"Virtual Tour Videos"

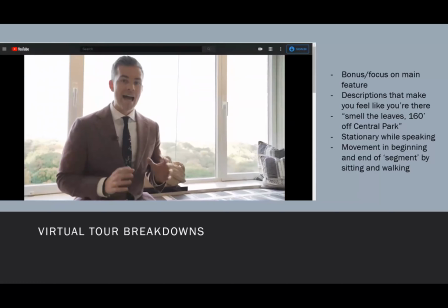1731s
What I absolutely love about what he does with this video is that you can see him walking and then you can see him sitting down. So you actually feel like you are in there with him, and you're actually, like,
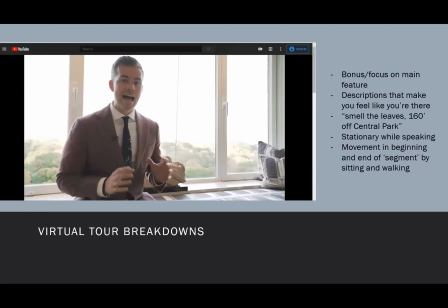1745s
he's actually talking to you because he's doing these natural movements that you almost would do if you were person to person. And those also make really easy transitions, which you will also see as we kind of continue breaking down this video, going from room to room.
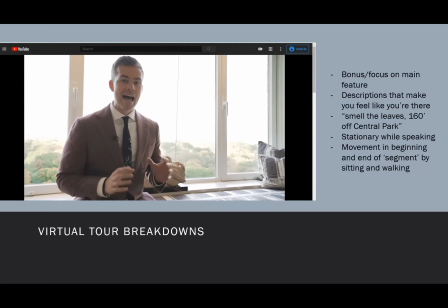1762s
So say you start walking in one direction and then you go into the next thing, or you sit down and talk about something and then you stand up and go into the next room. It makes it really easy for the viewer to be like, okay, we're done with this room, or we're done with this topic and we're moving on to something else.
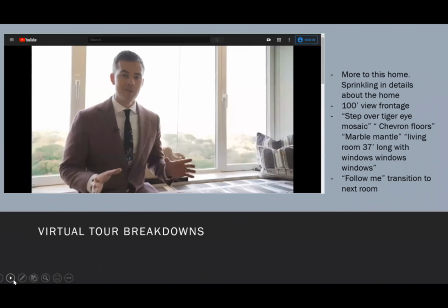1782s And before we get to any, but there's, and we'll go into the library.
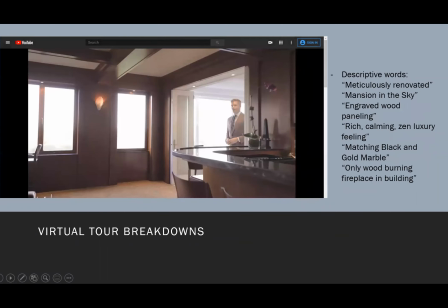1788s
Oh, did we skip one? Right off the living room and connected. Hang on.
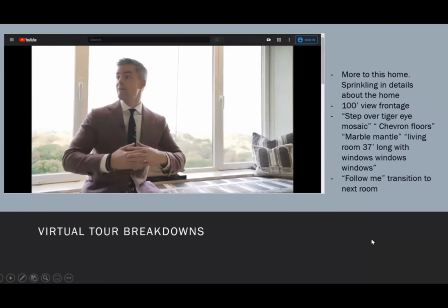1793s But there's more to this apartment than just the park. Obviously, you have almost 100 feet of frontage here, but you also have this incredible living room.
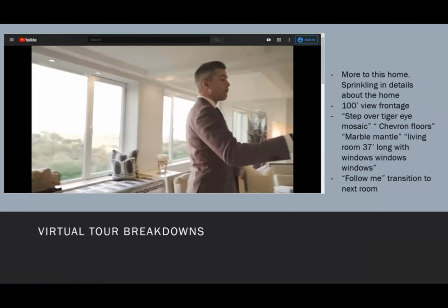1802s Once you walk in, you step over the tiger eye mosaic marble.
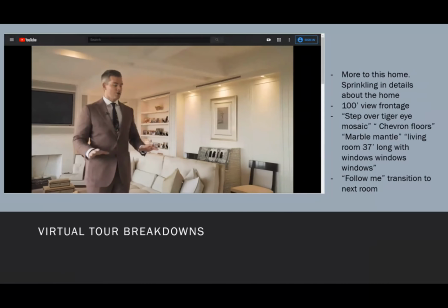1807s You come in here, you've got these beautiful washed chevron floors, these gorgeous coffered ceilings,
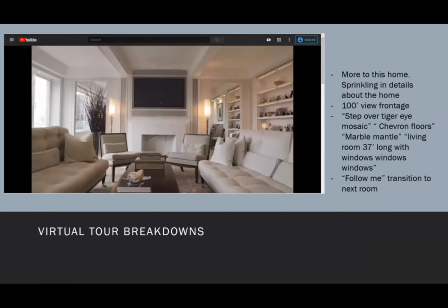1813s this incredible white marble mantle, and you're reminded that this is the definition of luxury.
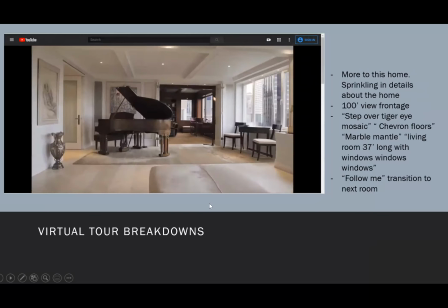1821s This apartment is 4,500 square feet,
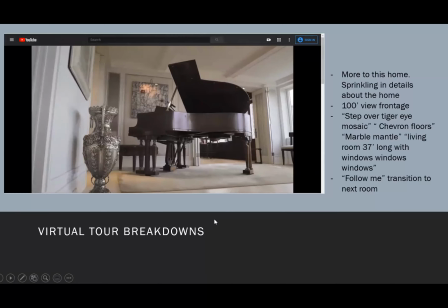1824s and this living room alone is 37 feet long with windows, windows, windows on Central Park.
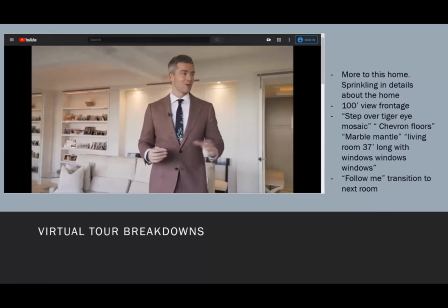1832s So follow me, and we'll go into the library.
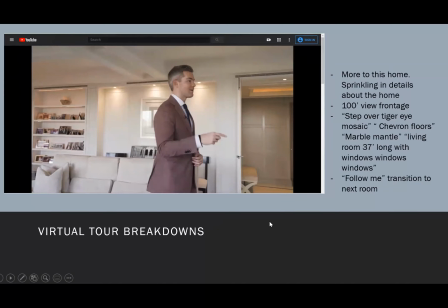1835s
Okay, so I think he does a great job of finding ways to bring in details about this place. So of course we were talking about the view, and he's like, there's way more to this home. And instead of just talking about it, he goes, this is the entry, right?
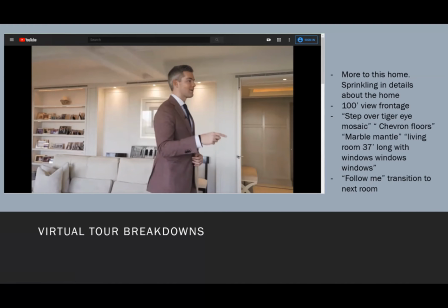1854s
When you first step in, trying to get me to paint a picture, right? So when you first step in, you see, not just this, mosaic floor, tiger eye mosaic flooring with these, chevron floors and marble mantles and like all these little things that you wouldn't know if you were just
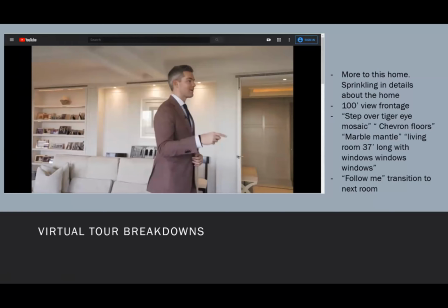1875s
looking at photos or even just looking at the video itself. So those, I think, if you're thinking about descriptions of what to add and, how do I describe this? I would ask myself is like, what's cool about this room that's not showing up in a photo, or that,
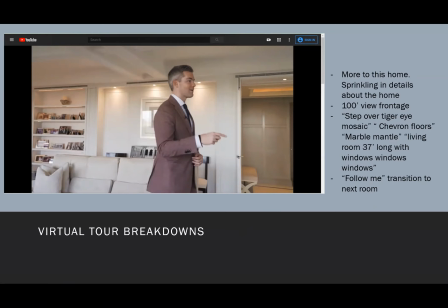1894s
a hidden feature that you don't really see when you just look at it or you take a photo. And again, fantastic transition. This is a great room, 37 feet with windows, windows, windows. Follow me, let's go into the next room. And as he physically turns and points to the next room and walks that way.
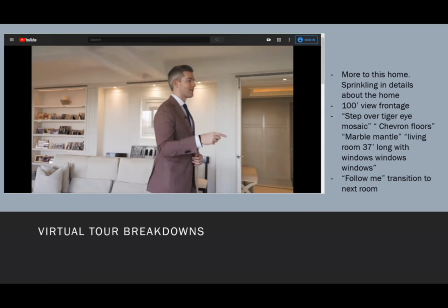1913s
Easy transition, we know exactly what we're going, and we know exactly we're going to something else. I also want to point out with this transition here, you see all of these lights that are on in the background?
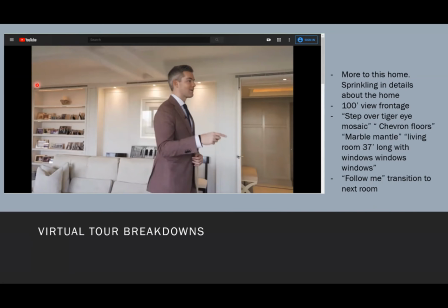1927s
And that's what gives, the home feel a lot brighter, a lot more inviting as you're filming. So make sure you have any sort of little lights that are available. Have those on, windows open if you can. It makes the video look that much more exciting.
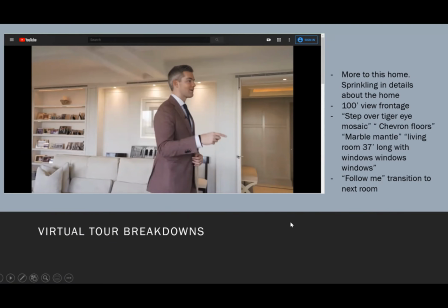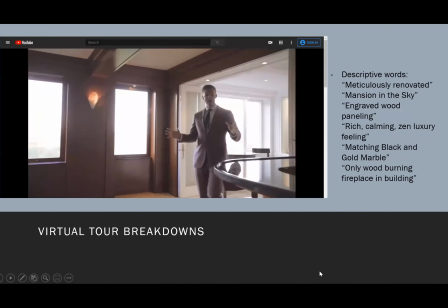1950s Now we'll go into the library. Right off the living room and connected to the dining room is your library with full bar,
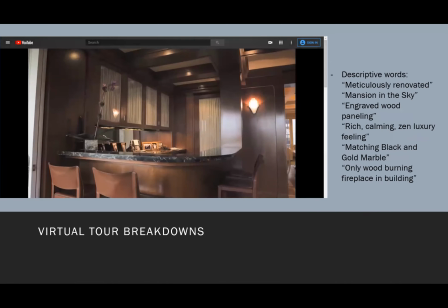1958s access to private storage and closet space, also right on the park.
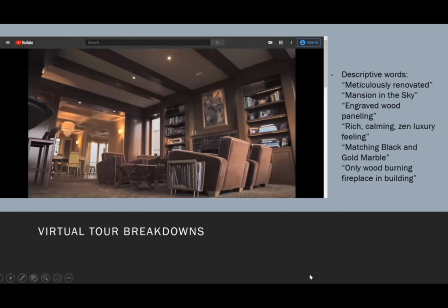1963s Now the whole apartment was meticulously renovated and restored in a Pullman-style mansion in the sky.
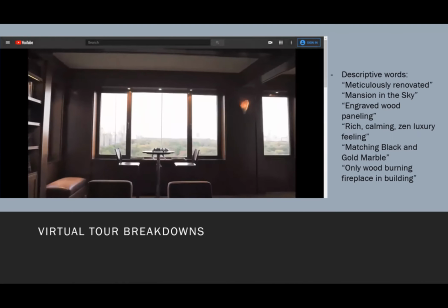1970s And this room specifically has anti-gray wood paneling all over to give you that real rich,
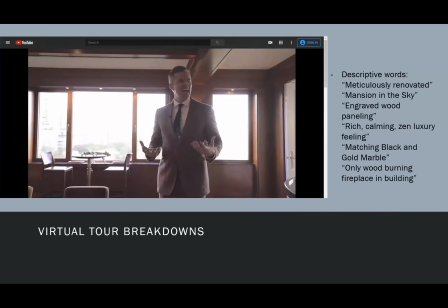1977s calming Zen luxury feeling.